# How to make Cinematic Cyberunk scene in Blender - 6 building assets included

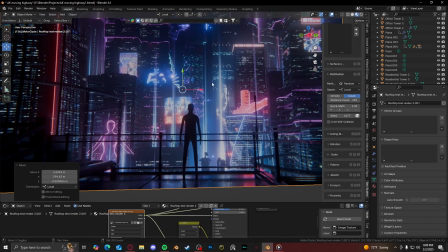991s
This was just a placeholder. It wasn't finished yet, but this is what it was going to look
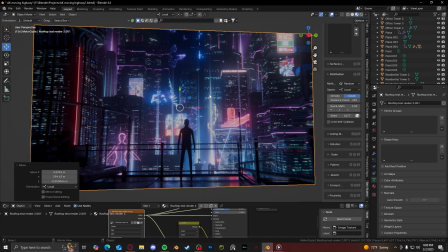995s
like, and I scrapped it because I was like, I don't like this, and I don't know why I don't like it, but I don't like it. It was going to be animated too. There was going to be flying cars, and like this lady was going to be moving, and all like the signs are moving and everything. But I scrapped it because I was like, there's something about it that I don't like. It feels too, how do you call it?
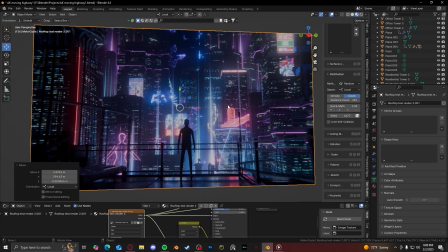1015s
Fake, I guess, but fake in a good way, that it's more stylized, it's more artistic. And there are some people on Instagram that I follow that would love this style, and that's what I followed.
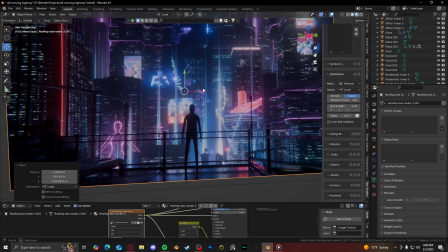1028s
But for some reason, I just didn't really like it too much, so I scrapped it.
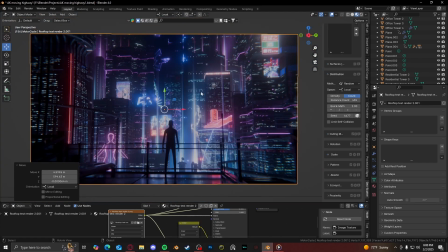1033s
And I was like, man, I need some inspiration to make a new render. So I went to go watch the movie Blade Runner
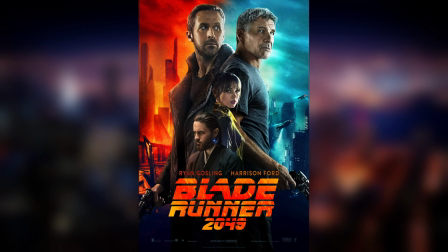1041s
2049 specifically. But I noticed for a lot of these scenes,
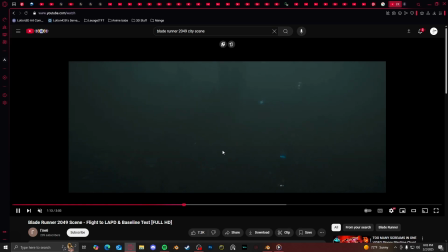1047s
there isn't a whole lot of lights and a whole lot of glow, especially for like these in city parts right here.
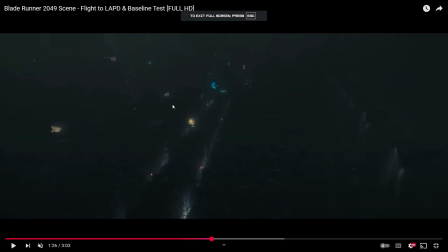1054s
Like there is glow, there is noticeable glow, but there's not too much of it, and also not too little of it. There's a just right amount, and it is dark enough and dim enough to make it feel real.
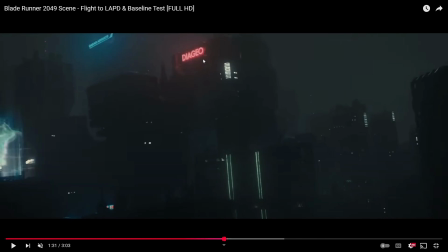1071s
Like these parts right here, I feel like if I was talking to myself a year ago, I would make these really bright and really glow a whole lot.
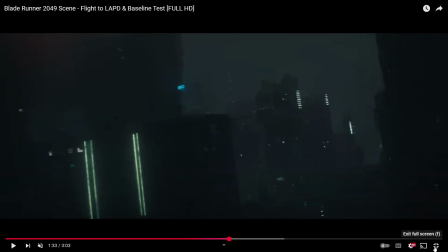1080s
And so for this render, this trans render, I wanted to recreate that as best as I could.
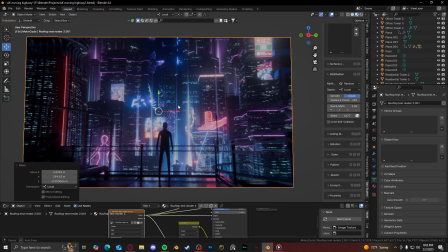1086s
And that was the one thing I didn't like about this, because this doesn't scream Blade Runner. This screams artistic cyberpunk, which is not bad, but it wasn't what I was going for.
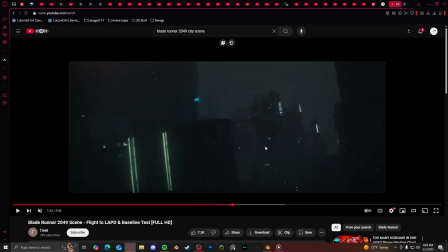1094s
This was what I was going for.
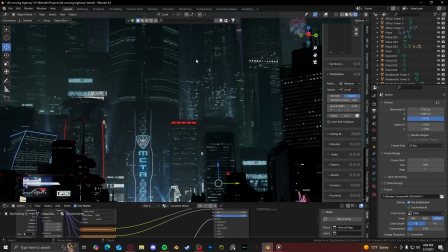1096s
And to recreate it, kind of recreate that Blade Runner feel, I dimmed the lights of the buildings really low.
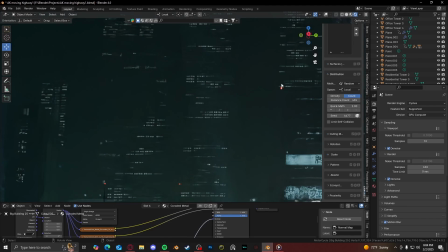1104s
Like they're not glowing that much. In the final render, like they're really not that bright.
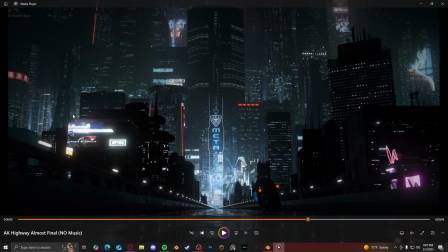1112s
And same with the image planes up here, they're not that bright. And for the lighting behind these buildings, like this yellowish greenish light over here, all that was just,
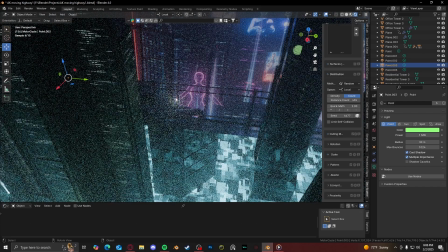1121s
it's just a point light with a greenish kind of glow, with a greenish kind of color to it,
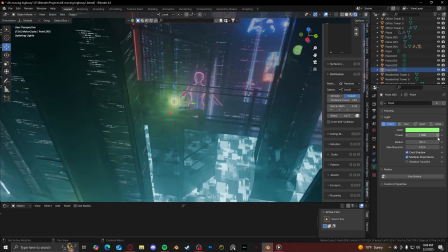1127s
with 1,000 milliwatt power.
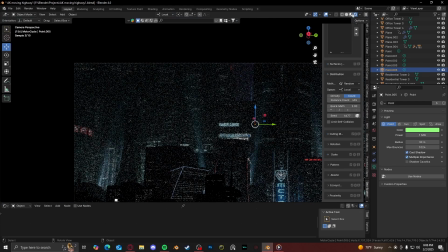1131s
And I just scattered them around the buildings where it would look best.
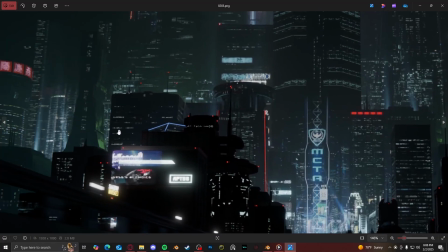1136s
Like in this image, like they're not
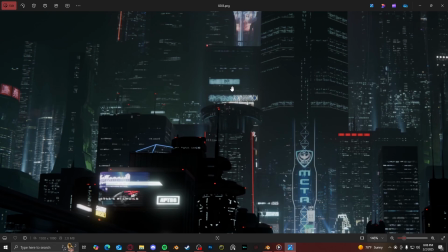1140s
like the camera isn't directly seeing them, they're just behind the buildings to make it seem like there is something back there.
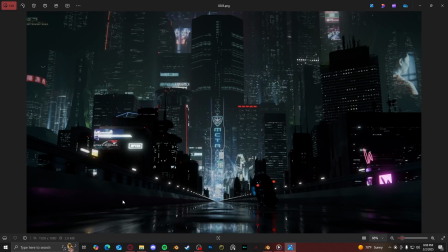1146s
So with the green on top of the blue plane that's down here that you can't see, it gives it kind of this yellowish kind of look to it, and I think it mixes really well with the blue lights and the blue city lights and all the blue right here,
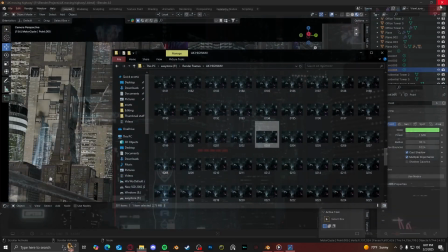1161s
the blue spotlights. It mixes really well. And then with the background image, funnily enough, it's the scrap project that I didn't like.
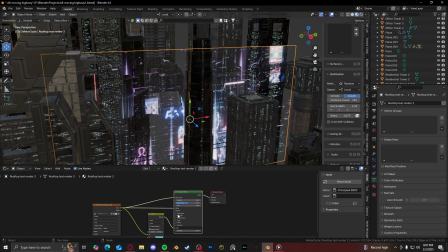1170s
I just put it back there, plugged the color into the alpha, plugged the color into the mission.
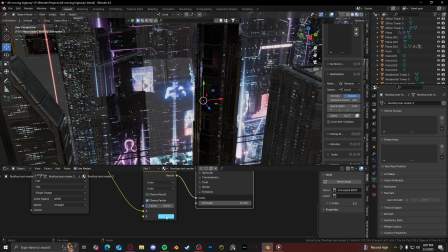1175s
I made it gave it a little blue tint, and it looked pretty good back there.
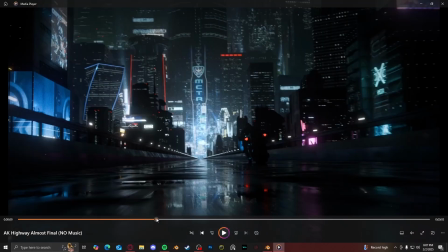1180s
It was barely noticeable, but it works. And then for some of the signs that I have, I think there's only like 2 signs.
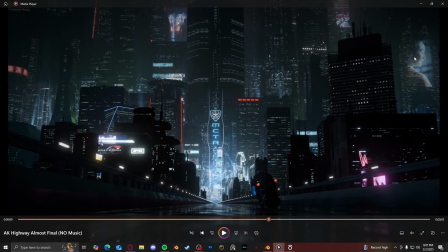1187s
There's only like this one up here, and then this moving geisha right here.
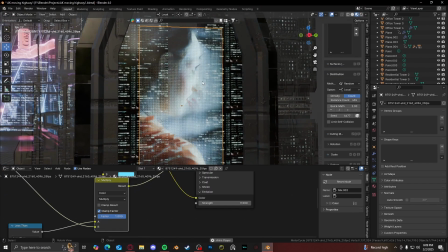1193s
And for the moving geisha, show you where to find these type of videos from.
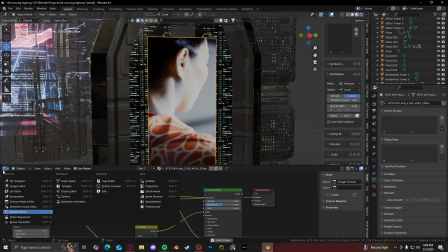1199s
Here, let me show you a video, or I can show you where to find these type of videos from, because I've gotten a lot of stock videos from this website, and it's really nice.
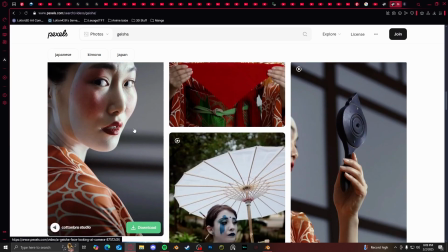1207s
So this is a website, it's called Pexels. You can get these free stock videos of just whatever you want.
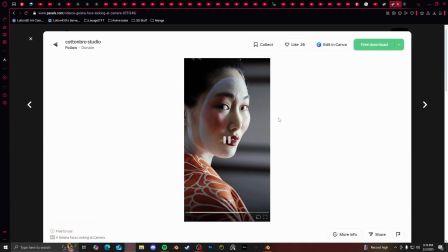1215s
This is the one that I found specifically. Really nice, really high quality, really good stuff.
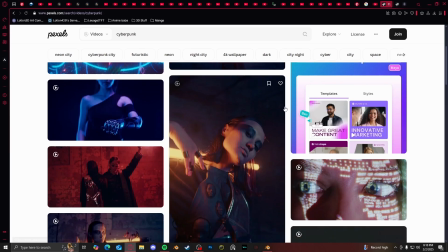1220s
I like the website a lot. And you can also find Cyberpunk stuff on here too. Like there's a whole, I've downloaded this one and used this one before.
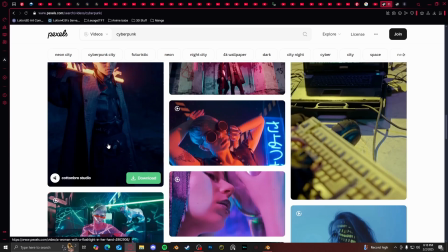1227s
This one's really nice. Same with this one. And there's just tons and tons and tons of stock videos on here.
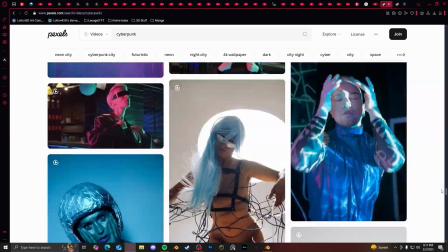1234s
Like shout out to this website. This website's really good for stock videos like that. There's tons of them.